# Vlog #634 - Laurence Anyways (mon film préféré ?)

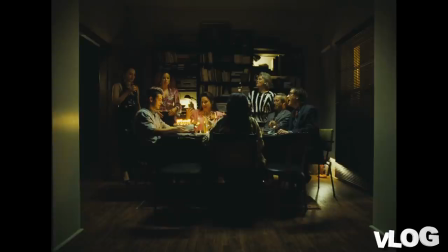(15:56)
test 1 2 3 4
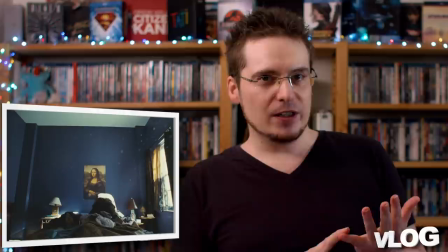(16:02)
c'est un film absolument magnifique et il faut penser que Xavier Dolan quand il fait ce film il l'écrit, il le réalise, il le monte il choisit la photographie,
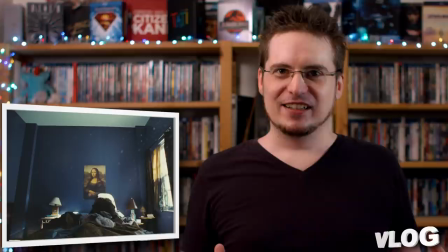(16:10)
il choisit la musique le mec il a tout fait de A à Z
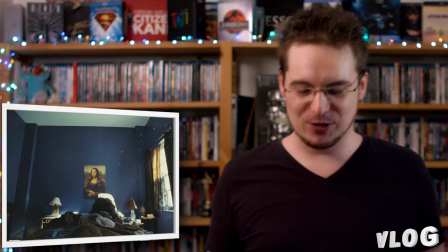(16:15)
et c'est un chef d'oeuvre à chaque photogramme c'est absolument incroyable,
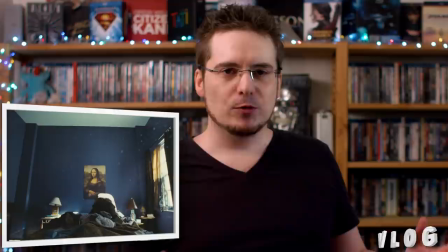(16:20)
ce mec est un génie bon déjà on a le choix du 1.33 qui est un cadre extrêmement intime donc un cadre beaucoup plus restreint,
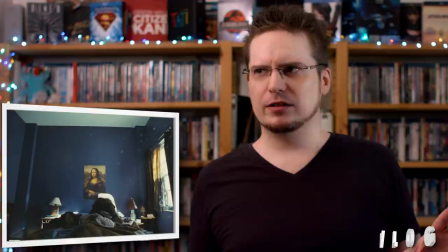(16:26)
c'est aussi un cadre qui colle plus aux époques qui sont abordées dans le film puisqu'on se déroule aux années 90 fin 90, fin 80 on va dire
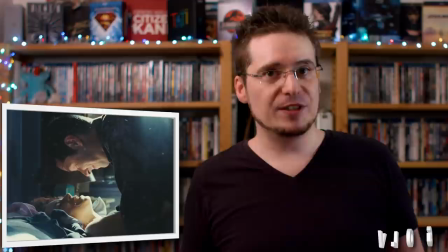(16:33)
donc ça colle à l'époque mais c'est aussi un ratio qui est beaucoup plus serré sur les personnages qui du coup crée beaucoup
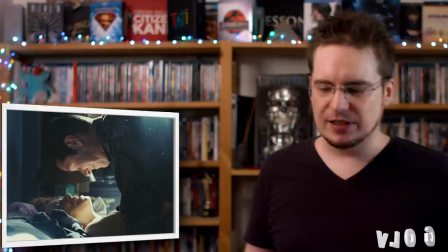(16:39)
plus d'intimité et comme on est justement dans l'intimité de Laurence et de Fred, c'est très important d'être dans cette intimité en 1.33.
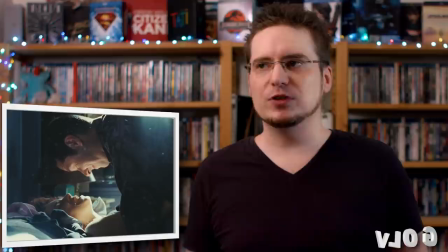(16:45)
C'est aussi un cadre sur lequel on peut se permettre de faire des choses qui sont assez imposantes et assez impressionnantes, notamment quand on fait des focales courtes Les plans de ce film dans la voiture,
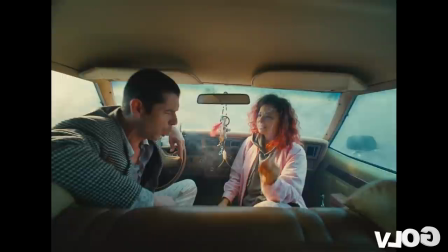(16:55)
en focale très très courte, je crois que j'ai rarement vu des plans pareils, ces plans me restent en tête.
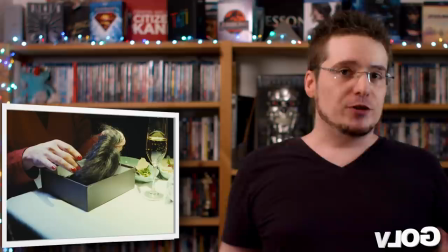(17:00)
Donc tu as ce cadre déjà 1.33 qui est très particulier parce qu'il est assez ancien, il est aussi très académique et il permet de faire des compositions qui sont particulièrement travaillées.
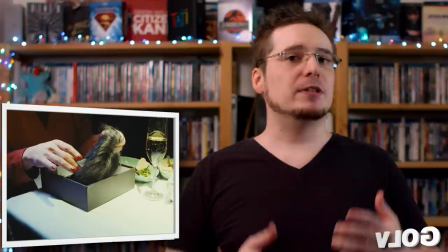(17:09)
Et il va jouer là-dessus par exemple pour faire ressortir des situations extrêmement tendues et extrêmement désagréables.
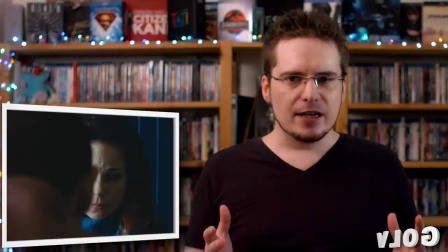(17:14)
Par exemple il y a une scène où Fred et Laurence se séparent
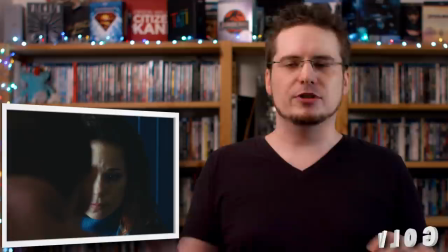(17:20)
et il a décidé de faire son champ contre champ les champs contre champ c'est des plans qui se répondent,
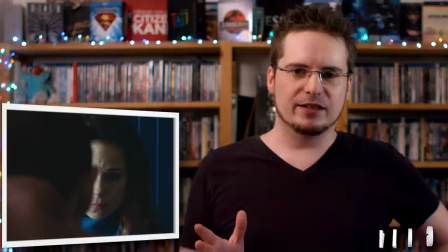(17:27)
il y a un champ sur un personnage un contre champ sur ce qu'il regarde ou le personnage avec qui il parle et ensuite tu fais l'air tour entre les deux
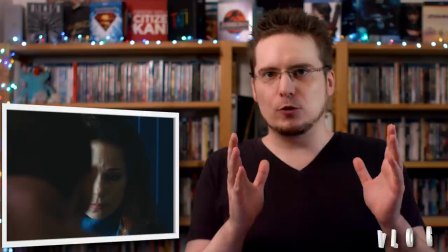(17:35)
et pour le champ contre champ de la rupture il a décidé de quasi les mettre l'un au dessus de l'autre il est presque
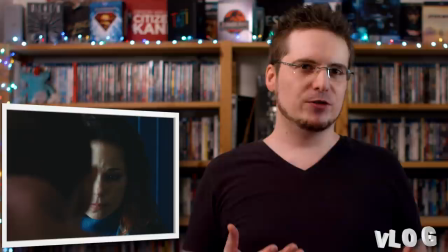(17:43)
pile poil derrière leur tête il y a vraiment juste ce qu'il faut pour qu'il y ait un oeil et le bord du visage de l'autre qui dépasse
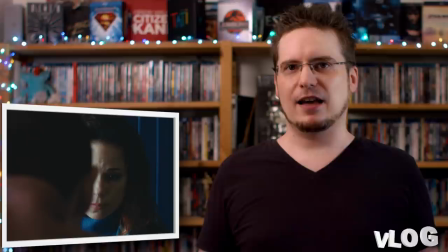(17:48)
parce que tu sens avec ce genre de cadre que les personnages sont extrêmement mal à l'aise
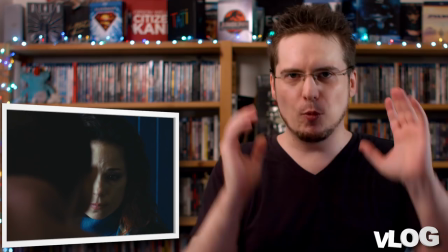(17:53)
qui sont face à leur vérité et à ce qu'ils sont obligés de dire et qu'ils ne veulent pas que ça sorte
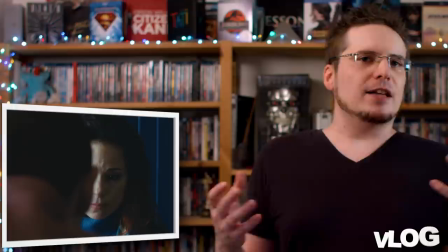(17:58)
et c'est pour ça du coup que tu as ce gros plan sur eux qui sont aussi proches du cadre et qu'ils n'arrivent pas à séparer l'un
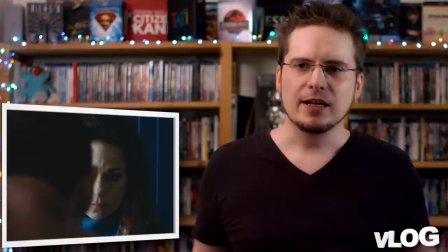(18:02)
de l'autre non plus du cadre etc et il va utiliser tout un tas de codes au niveau du cadre pour faire retranscrire la tension ou les choses qui vont mal
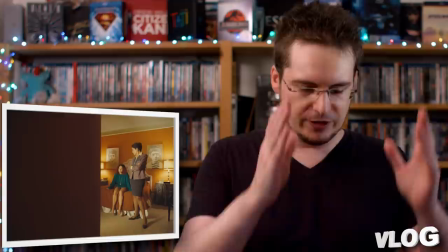(18:10)
par exemple il va recadrer certaines choses on va avoir des plans où il y aura la moitié de l'image occupée par un mur et une autre moitié qui contient ce qu'on a vraiment envie de te montrer et ce qui est important
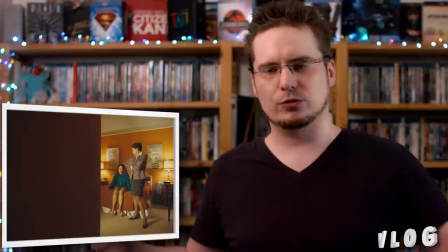(18:19)
il va décadrer un petit peu il va vraiment se mettre de très très très loin de
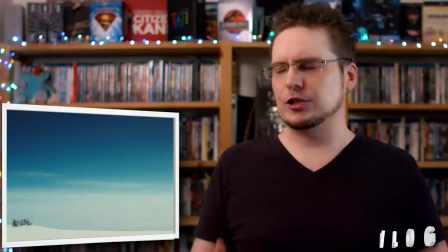(18:24)
son sujet comme par exemple le lendemain de la nuit au chalet où à nouveau il
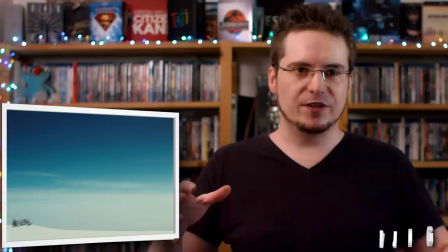(18:30)
y a quelque chose de grave qui s'est passé donc du coup il y a quelque chose
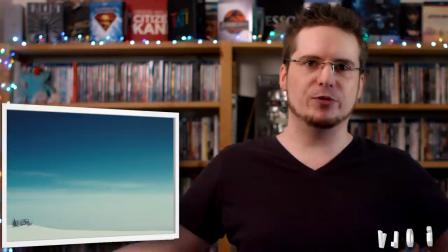(18:32)
qui a été perdu et donc on a ce plan magnifique où tout le sol est concentré au bas du cadre et absolument tout le reste est rempli par le ciel
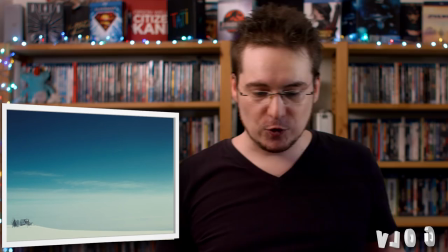(18:41)
on a rarement vu un rapport ciel-terre aussi énorme dans un cadre et ça montre bien du coup l'isolement
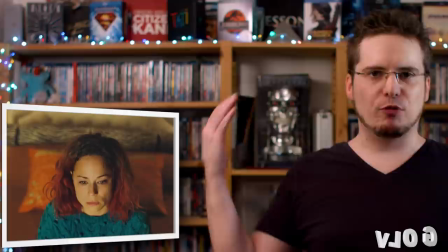(18:46)
le côté malaise et puis on va souvent avoir des caméras qui seront en plongée sur les personnages,
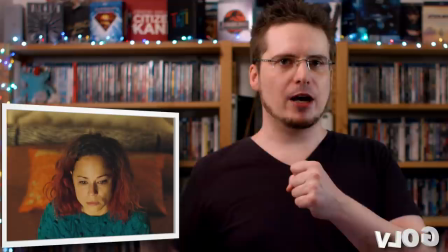(18:51)
qui les filment de haut ou alors des caméras portées, caméras épaule qui vont beaucoup bouger dès qu'on va avoir une scène de tension ou une scène où les personnages ne sont pas très bien dans leur tête.
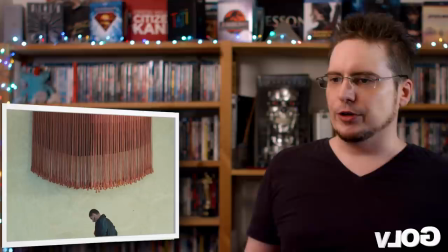(19:01)
Tout ça, c'est ce qui montre à quel point le cadre est incroyablement travaillé dans ce film, est incroyablement réussi et donc incroyablement beau et souvent en lourde sens.
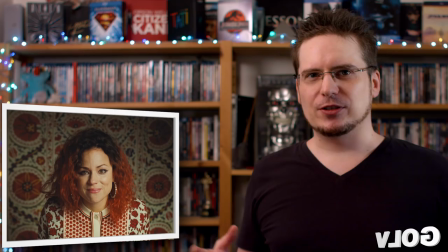(19:09)
Tu as aussi cette scène où il va... il travaille les motifs pour isoler les personnages.